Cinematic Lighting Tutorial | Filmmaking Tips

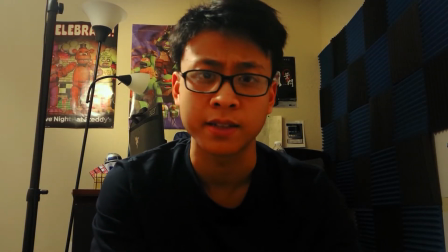(0:00)
Hey, how's it going today everybody? My name is William Tran today We're gonna make a shot go from something like this to something like
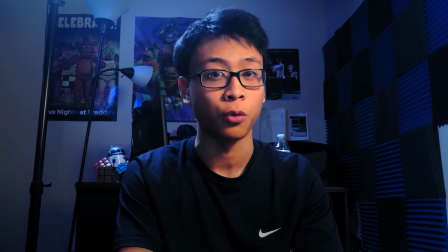(0:07)
This this is a standard lighting setup I know I kind of just copied Parker Walbeck there But the thing is he does it a lot better if you guys want to watch that video instead But since you're already here, you might as well watch this video I'm trying to keep this as simple as possible for you guys I'm gonna be using these DASNY LED light panels,
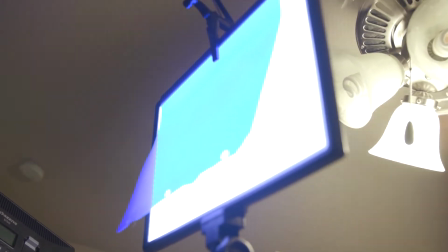(0:20)
which you can get a pack of three for $300 on Amazon So we're gonna start from the very beginning Now you can see my exposure is really strange, but I'm not going to talk about exposure in this episode. Today we're going to talk all about the lights. So the first thing you're going to want to do, turn off your main lights. That's in like, turn off the lights that are connected to your fan, turn off the lights that are in the room in general. Unless you know you can add on to that. But for this particular look, turn off the main lights. Now you can't see anything, so that's strange. So this is what's going to happen. We're going to introduce the first light. It's going to be the subject light.
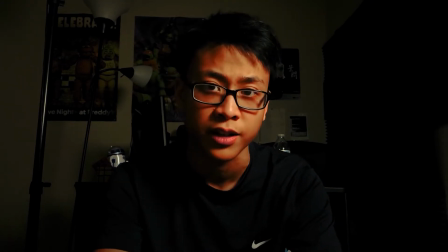(0:53)
The subject light is just the light that accounts for most of the light that is being casted onto your subject. Depending on the type of look that you want, you can place the light in a whole bunch of different areas right now.
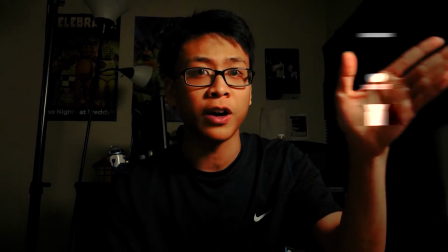(1:02)
But for this kind of particular effect, we're going to be putting it to about 45 degrees to the left or to the right of whichever place your subject is.
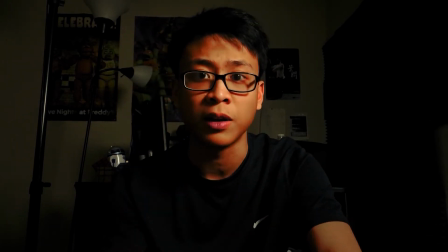(1:09)
What that does is creates a drop shadow on the side of my face making me look a little bit more three-dimensional. Let's keep moving on.
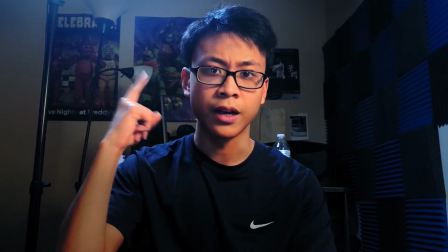(1:14)
Next thing we're going to add is the hair light, rim light or back light.
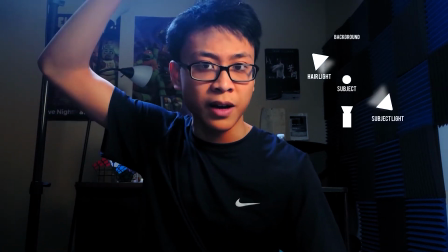(1:19)
In this particular case, the light is a little bit higher and it's shining onto my hair for the most part So we're gonna be calling it a hair light in this situation.
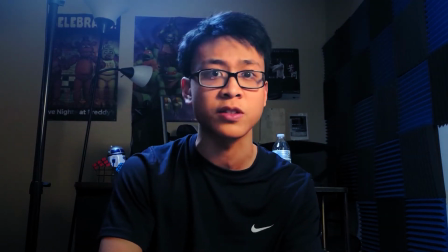(1:26)
So the hair light has one specific purpose It's a great something called the halo effect.
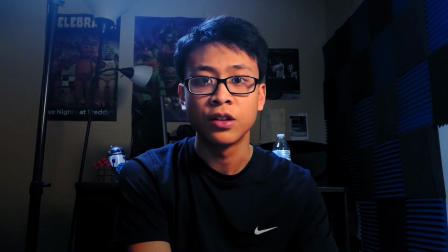(1:29)
So you can see there's an outline around my head and a little bit on my shoulders This creates a good separation between you and your background, which is why we're going to the next one called
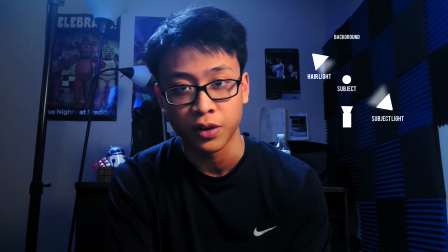(1:38)
The background light the background light is exactly what it sounds like it lights at the background and this one I actually have
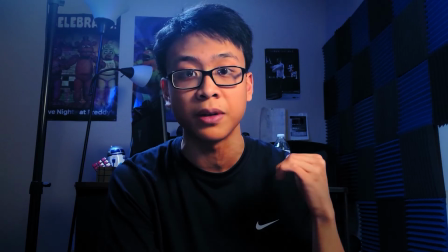(1:43)
a blue film over it right now so you can create a big separation between me and my background.
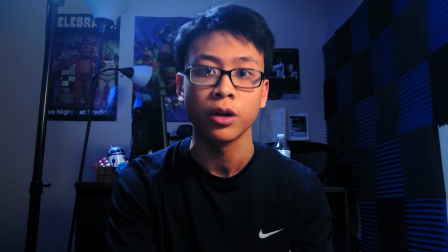(1:48)
This further pushes the orange and teal look, or also known as the Sam Coulter look, which is the most appealing to the eye whenever people are watching films.
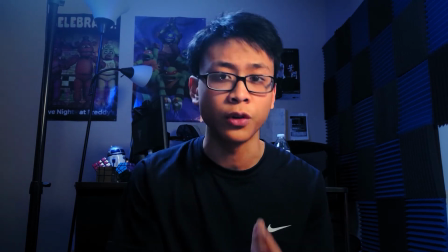(1:56)
This is very likable in most films because it creates a whole lot of contrast, so if you look at the shot right now, I'm heavily contrasted from my background because of color.
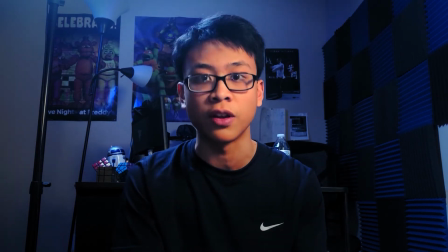(2:04)
We have a blue-ish background and I have orange skin tones, and orange and blue lie on the opposite sides of the color wheel. This is why I'm popping out so much from my background, you're only focused on me. and if you want to go one more step you can go for the credit light
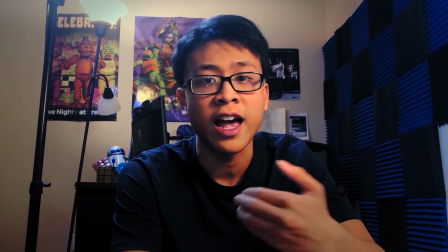(2:17)
the credit light is normally never used to contribute to actual lighting in the scene it's only there to give credit to the
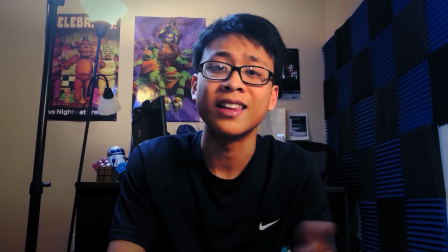(2:23)
colors of light or what would be giving off light in the scene in this case my room was a little bit small so it doesn't really work and actually
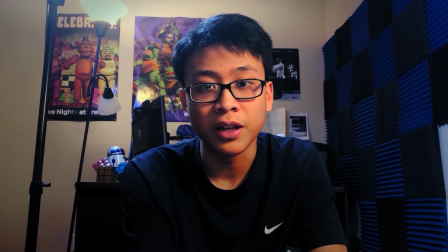(2:29)
is starting to change that blue ish color that you're seeing but really it's only there for educational purposes at this point so if you all enjoyed this video and remember I am still filming this on an iPhone 8 the reason why I'm still shooting on an iPhone is just to show you guys that you don't need a $7,000 cinema camera to make your shots look great. Though I will say that filmmaking is not exactly free. That's the long and the gist of it, I'm sorry, you're going to have to purchase some equipment here and there. But remember, you can still achieve the same look with simple house lamps. So I really hope you guys enjoyed this video, I hope it was informational, and if you guys want to see a little bit more into lighting, you should definitely go check out Parker Walbeck's channel, he does a great job. Once again everybody, remember your film was only just as good as the fun that you had creating it. My name is William Tran, thanks for watching.